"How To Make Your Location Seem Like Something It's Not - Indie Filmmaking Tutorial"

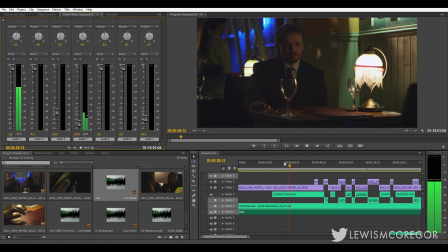4:15 To blend the music in, you want to add some reverb. Now on Premiere, you can do this by selecting reverb in the audio effects folder, dragging it onto your clip.
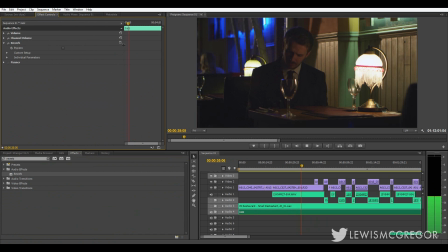4:25 Now up here, you can choose a pre-made setting, and we're going to go with this one because it's in conjunction with the actual size of the restaurant. This is going to add the required reverb to make the sound more realistic. Now let's have a listen to that.
Would you like anything to drink, sir? Oh, I'm still waiting. Thank you.
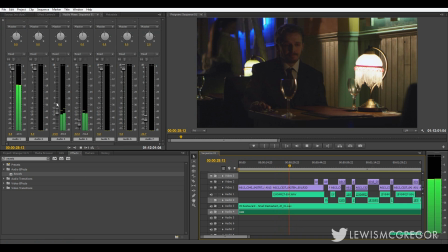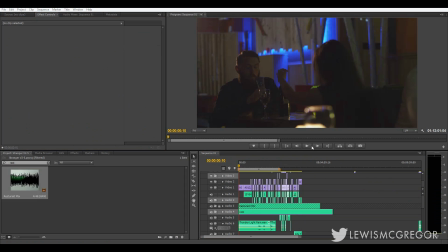4:51 There we go, much better. And finally, we need to include the sounds that would be coming from outside of the restaurant.
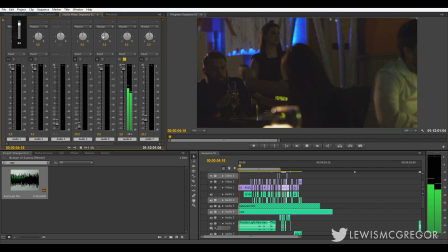4:56 For this specific scene, there is a thunderstorm going on outside, Again, if we just drag it onto the timeline, it doesn't seem realistic.
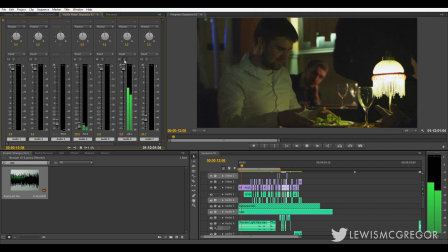5:04 It would sound like as if the thunderstorm was taking place inside the restaurant. And what we need to do here is run a low pass filter over the top of it.
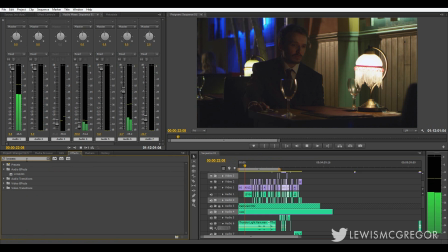5:11 So if we drag this onto the thunder clip and we lower the gain down, it's going to cut off any frequency higher than the cutoff point. Now let's play this clip again.
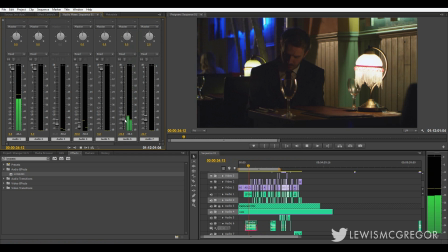5:27 See, now it has the effect of sounding like it's outside. This is great as well with music. Perhaps you want to pass off the effect that there's music coming from next door. Example.
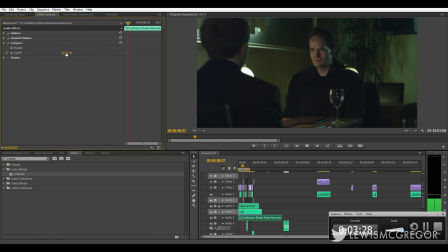5:39 No, you're not. She's not coming.
There we go, low pass filter, remember that. As you can see, sound alone can really help sell the effect of being somewhere, when in fact the reality of the location is different.
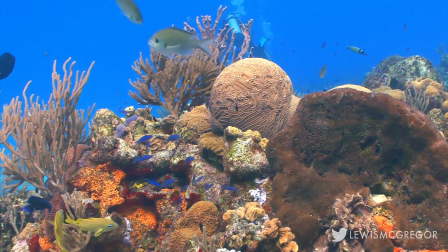5:53 Next, let's look at color. Certain regions of the world have their own color palette.
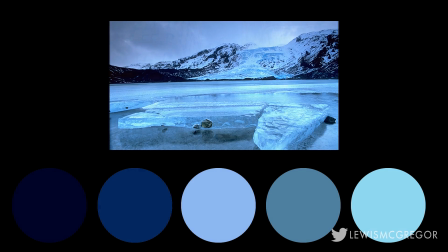5:59 And let's have a look at a few examples. The Icelandic glaciers, downtown New York, the Welsh countryside, the Australian outback.
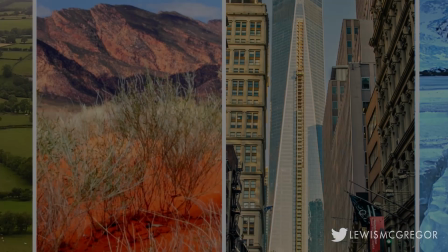6:07 While these examples are extreme, and perhaps sometimes the color scheme from Paris to New York varies only slightly,
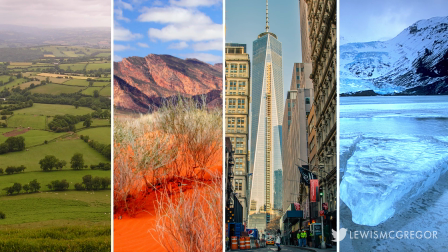6:14 we can see that different colors are predominant in different locations around the world. With this in mind, we can use color to manipulate the audience into thinking that a scene is taking place in a location that is not.
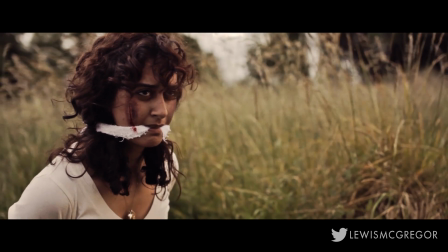6:26 For this flashback scene here, the character was ambushed and tied up and was about to be interrogated.
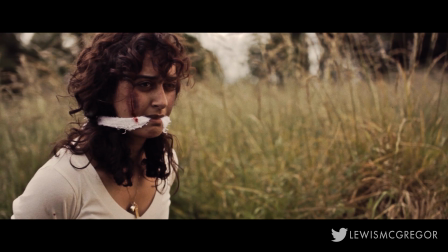6:31 Now this was supposed to be in the African bush. For me, filming there was nothing but a dream within a dream.
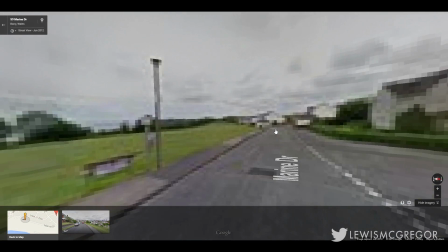6:37 This was where the scene was actually filmed, about 2 miles away from my house. Now from research, the African bush, there was a clear abundance of gold in the colour palette.
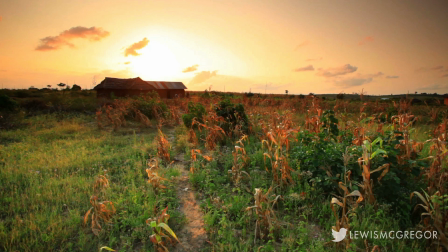6:45 And when I was researching films shot in that area, there was always a definitive warmth to the stills I was looking at.
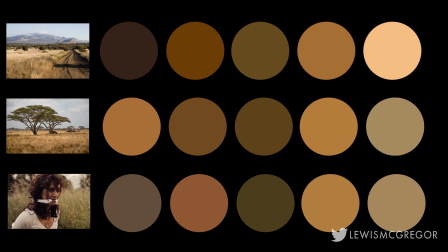6:51 Now while this isn't a staple point for all films shot in the African wilderness, it was enough to latch onto a generic convention to work with.
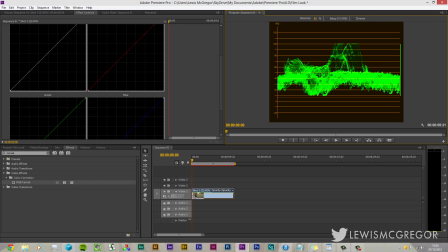6:58 I tweaked the reds and the hue of the greens to create the golden crop in the background, and then I warmed up the colour balance and finished with this.
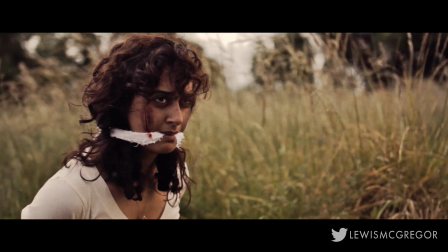7:05 Through colour alone, we've changed our entire location to somewhere that exists 2,000 miles away.
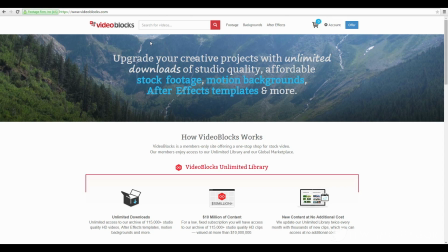7:11 Now onto stock footage. Now the best part about filmmaking is that we can so easily trick the audience. I like to watch behind the scenes of every film I come across. When I was first getting into filmmaking properly at the age of 16, 17, I think Transformers was just released on DVD.
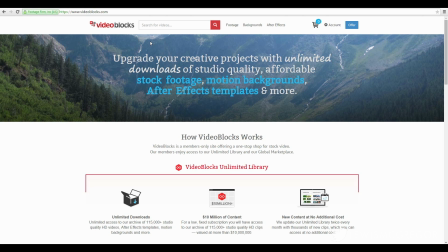7:28 And I was completely shocked to see that 2 interconnecting shots of Megan Fox's character were filmed 250 miles apart, one in Chicago and one in the studio. But because the colour, costume, set design matched in both shots, the audience didn't suspect a thing.
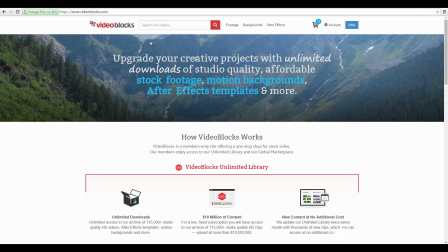7:43 Now with that notion in mind, you can manipulate the audience's perception of the location by interwoven footage shot at the actual location.
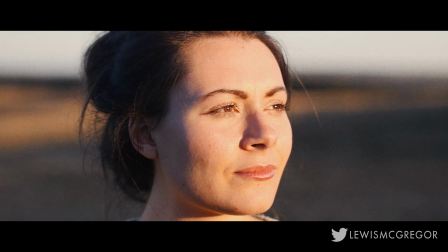7:51 I have this shot. Again, I needed it to be set in the wilderness of Africa. I have the colours manipulated to look like the palette, the setting bears. This character has just found out some bad news. She's going to have to leave the conservation that she's been on for a while and has come to love.
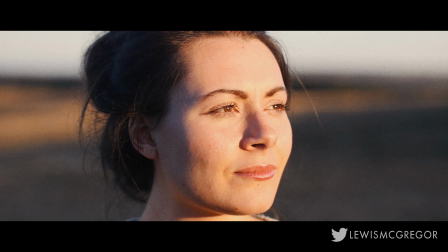8:05 And I needed her to look out into the distance and see something that she's really, really going to miss of the African wilderness. Now, what can I do to cement the notion that we are in Africa? Now this is where the stock footage comes in. Now to buy stock footage, it can sometimes cost a bomb.